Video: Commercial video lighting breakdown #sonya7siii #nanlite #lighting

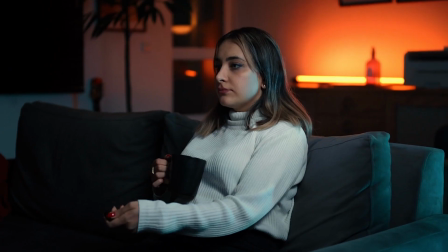[4:28]
Alright, let's go for the third scene. Here's a list of the lights I've decided to use here.
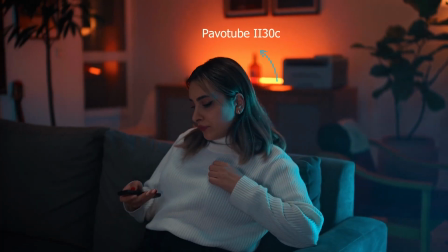[4:35]
The PavoTube 230C, the Forza 60C, PavoTube 230X, Forza 60B2, and the PavoBulb 10C.
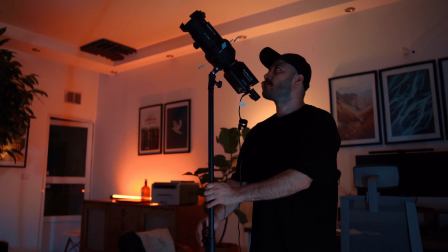[4:44]
I used the Forza 60B2 with the lens and pointed it up to the ceiling to create some ambient and set the base light.
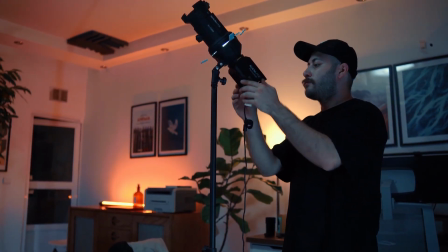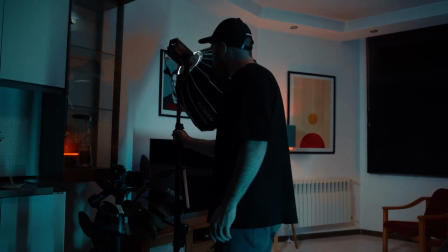[5:01]
then the 6cc with the softbox attached to create some fill light on the character,
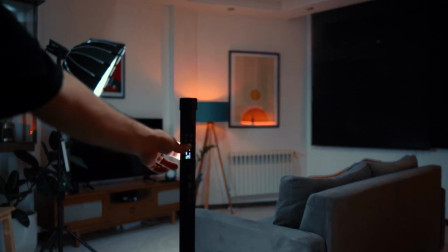[5:06]
and then the PavoTube 230X set on the blue hue and pointed to the wall to create some nice backlight,
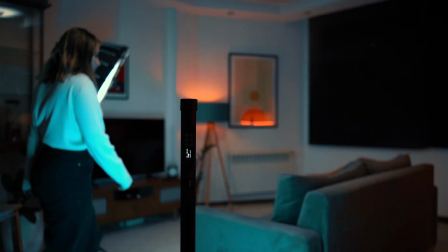[5:12]
add more depth to the scene and create some contrast with the yellow color.
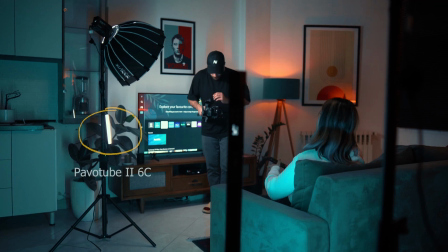[5:17]
By the way, notice that here I've used the Tube 6C to create a TV effect, and I think it turned out pretty good.
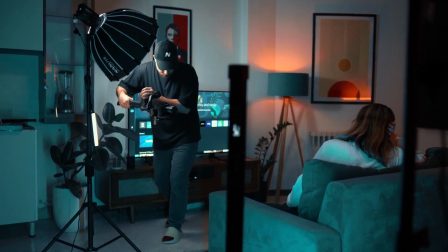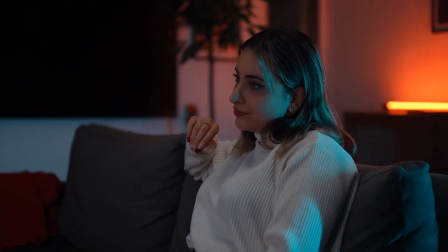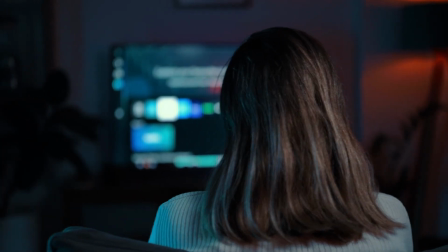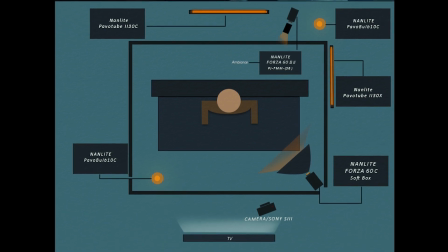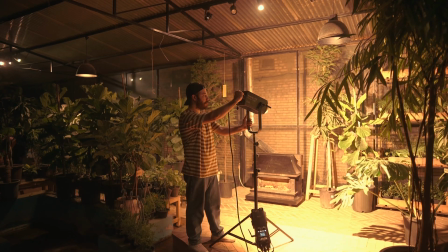[5:51]
Alright friends, this is it for this video. I really hope you did enjoy this tutorial and got some inspiration out of it.
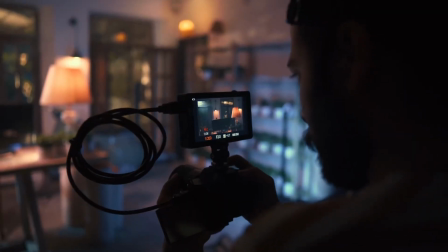[5:57]
If you want me to make certain type of content and topics, please let me know in the comments and I'll work on that.
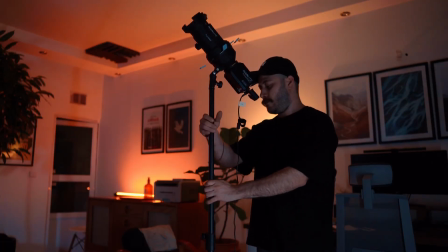[6:03]
Until then, take care and I'll see you on the next one. Peace.